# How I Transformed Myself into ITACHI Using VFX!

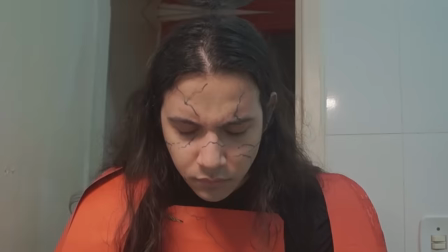(0:00)
Last month, I transferred myself into Madara and Obito.
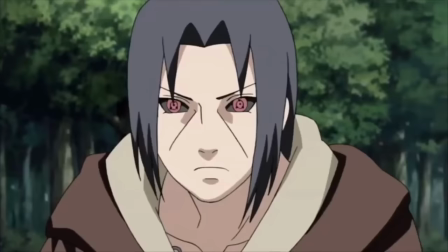(0:05)
So now it's time for Ochiha Itachi. For this one, I'm gonna try something a bit different and probably harder than the rest.
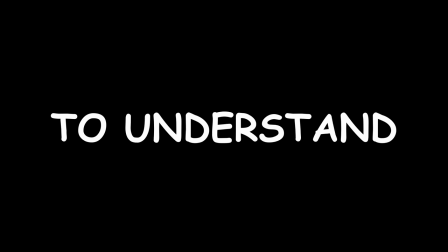(0:13)
But before you see it, you have to understand Itachi's story a little bit.
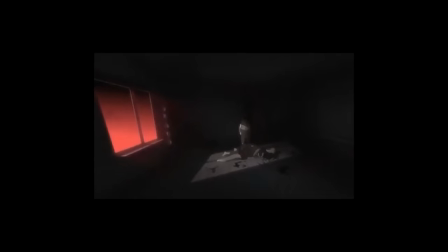(0:17)
Itachi wiped out his clan, including his family, a long time ago, leaving only his little brother alive, Sasuke. But he never forgave him for it, obviously. But then he dies, and then he comes back.
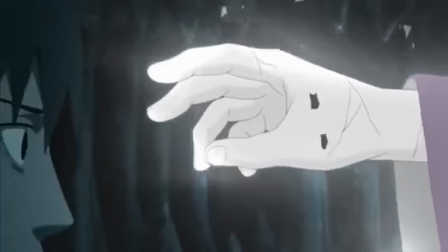(0:28)
And just before he dies again, he tells the truth to Sasuke. He didn't do what he did out of hatred, but out of love.
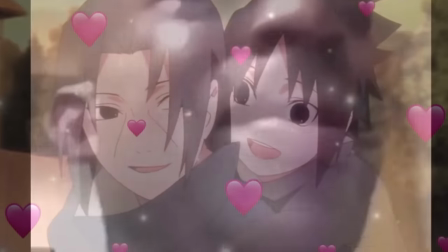(0:33)
And now Sasuke is finally able to forgive him. So in this case, I'm gonna show the forgiveness moments.
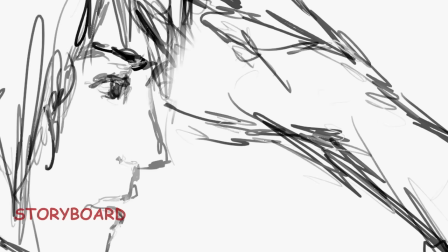(0:40)
Recreating a bunch of different shots from the past and present. Trying to show the moment Hitachi tells the truth to his brother.
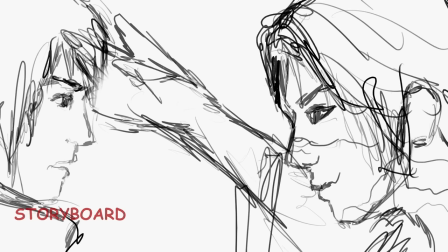(0:46)
I know, the storyboard isn't looking very good, but you have to believe it will all make sense in the end.
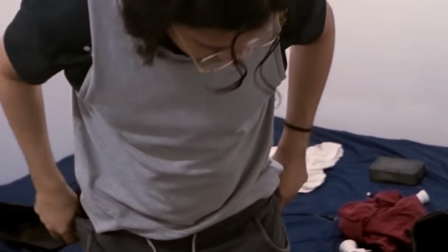(0:53)
For the costumes, I'll start by doing the one Hitachi was using when he sent his parents to the ninja heaven.
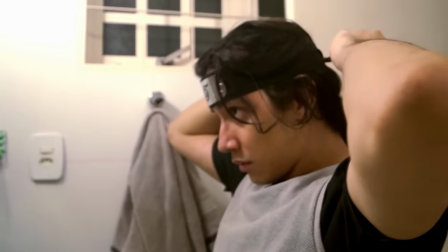(0:58)
Better be a comfortable one. To arrange the lights correctly, we need some equipment. They are very fragile, so we gotta be super careful with them.
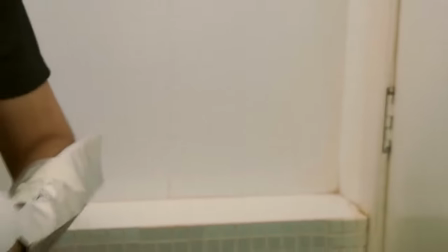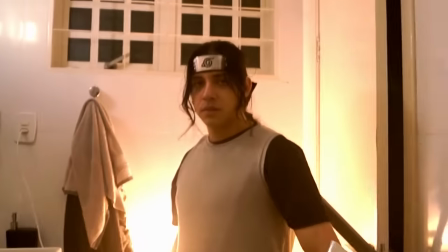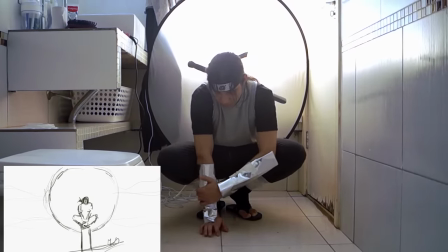(1:19)
To record this one, I basically just had to stay in a frog position, and then rotate a little bit.
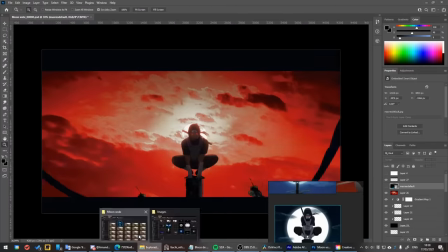(1:25)
This rotation don't make sense yet, but you'll understand it later. Then, I started creating the new background, the birds, the moon, the Itachi appearance,
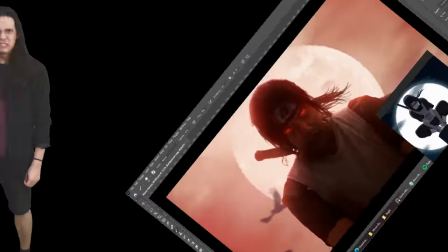(1:33)
but I wasn't feeling it, so I threw everything away and said let's do it in 3D!
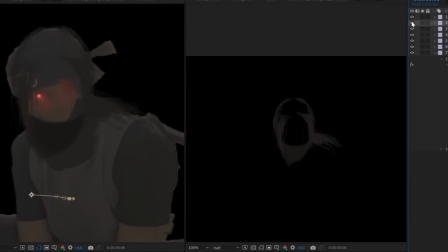(1:38)
Now I just had to recreate the rotation movement in 3D to make it look like the camera is moving, not me.
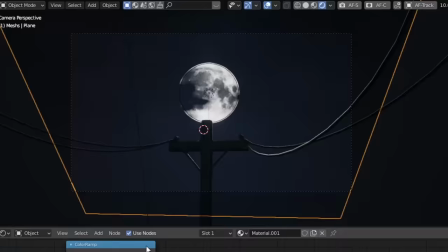(1:44)
Now it makes sense. Then the moon, and clouds, and then the light pole of course, in which I asked for help from Igor,
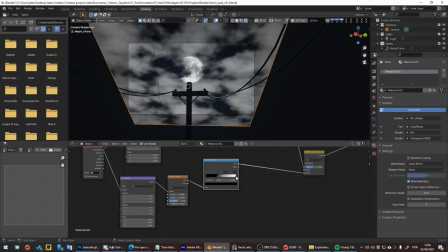(1:50)
a Brazilian friend because I had to create 4 more scenes and I didn't have enough time. And finally, the birds.
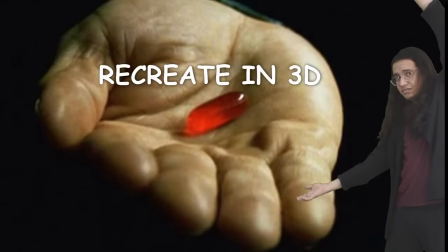(1:55)
This one I had two options, or I create everything in 3D, which is gonna take time,
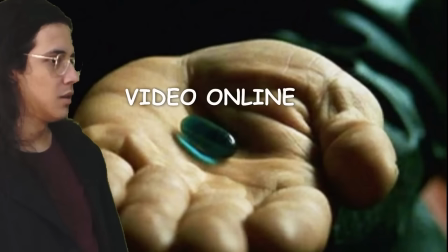(2:00)
and maybe will not look good since I don't know how to animate birds, or I could just use a video of birds flying and put it on the scene.
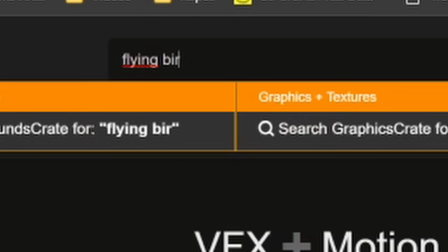(2:07)
So I went to Footage Crate and searched. Flying birds. The first ones were literally perfect.
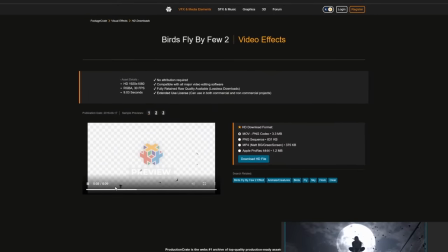(2:12)
Thanks, Production Crate, not just for being awesome and cheap, but also for sponsoring this video.
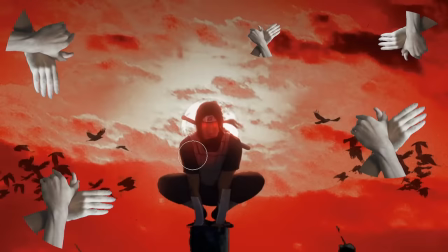(2:18)
If it wasn't for them, I would probably just put something like this in the video.
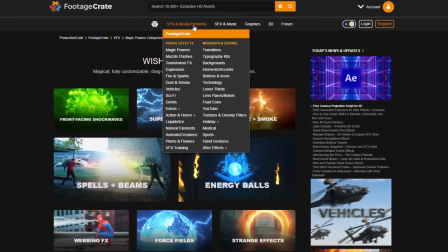(2:21)
The site is great for VFX work, and I really recommend you to check them out if you are interested in this kind of thing.
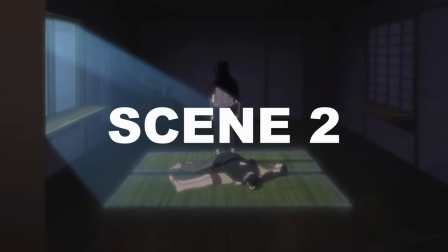(2:28)
And they also have a free plan if you wanna try it out, link in the description. Scene 2 was Itachi with the same costume, thank god.
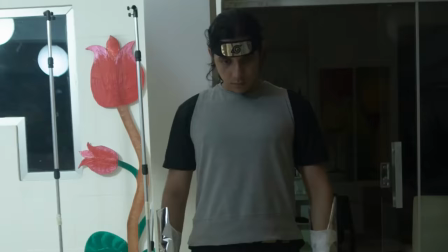(2:35)
The moment he kill- You know, said bye bye to his parents.
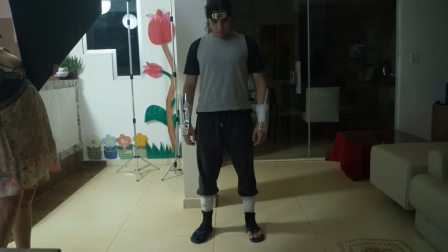(2:40)
So to help me with the picture, there was no one better than my mom.
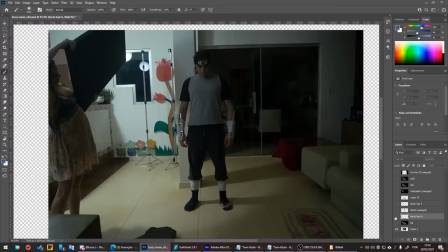(2:45)
After that I'll paint over each of the recorded scenes one by one, so it looks more like the enemy and lands like a low-budget YouTube vlog.
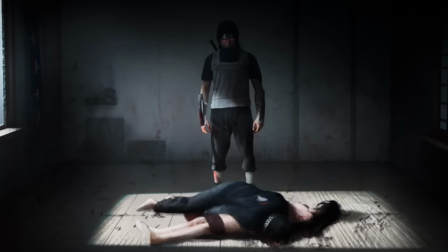(2:53)
Something seems to be missing. Oh yes! Well, in this part we'll make the environment look 3D.
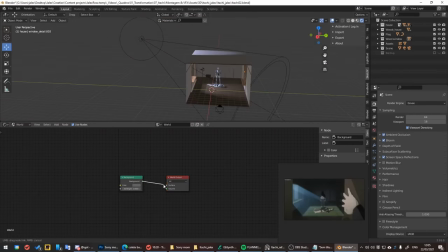(3:00)
This one is very interesting. Basically what I'm gonna do is project the background of the image on the faces of a three-dimensional cube leaving the characters on the middle.
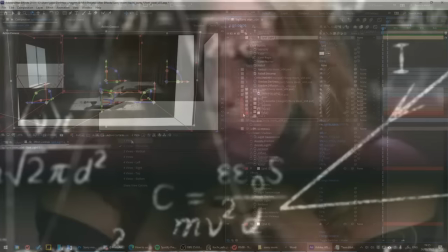(3:08)
This is basically it.
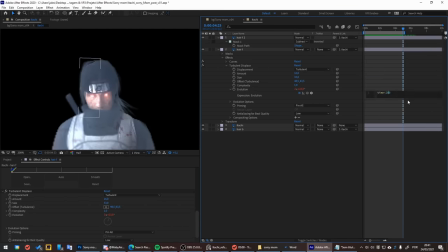(3:13)
To animate the hair I'll use this tool that creates wave-like movement in anything we want, turbulent displace.
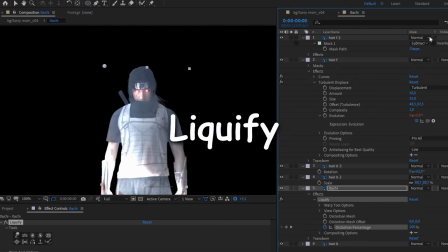(3:19)
And to make it look like he's breathing, I use a tool called Lucrify. That one some people use to make them look stronger.
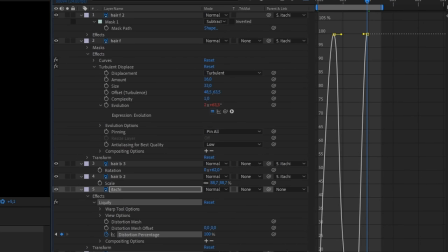(3:25)
Not me of course. And then I would start his torax, creating a second position, then combining with the first one and oscillating between the two.
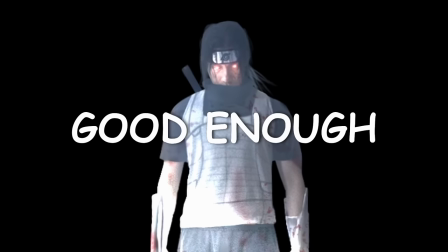(3:33)
And the result is something like this. And that's good enough. The last scene with this costume.
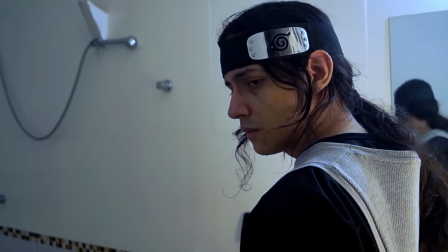(3:39)
Itachi looking back, very sad. You already know the process.
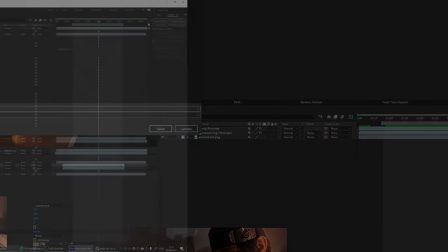(3:42)
Hair distortion, background, paint over, computer brain, production crate, and it's done.
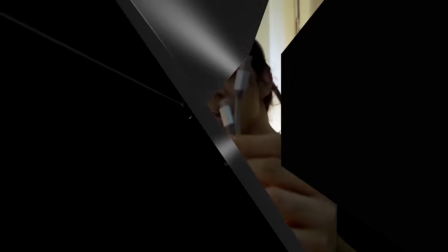(3:51)
Finally, the last scene. Some professional makeup, expensive necklace, and a high-end unique costume.
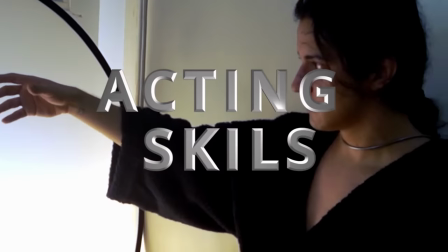(3:58)
And then record, with my professional acting skills. And then Sasuke. The same thing.
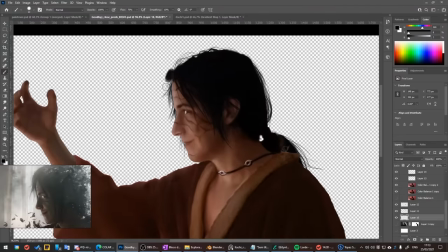(4:03)
Give me the Oscar! And for the editing part, you already got the idea.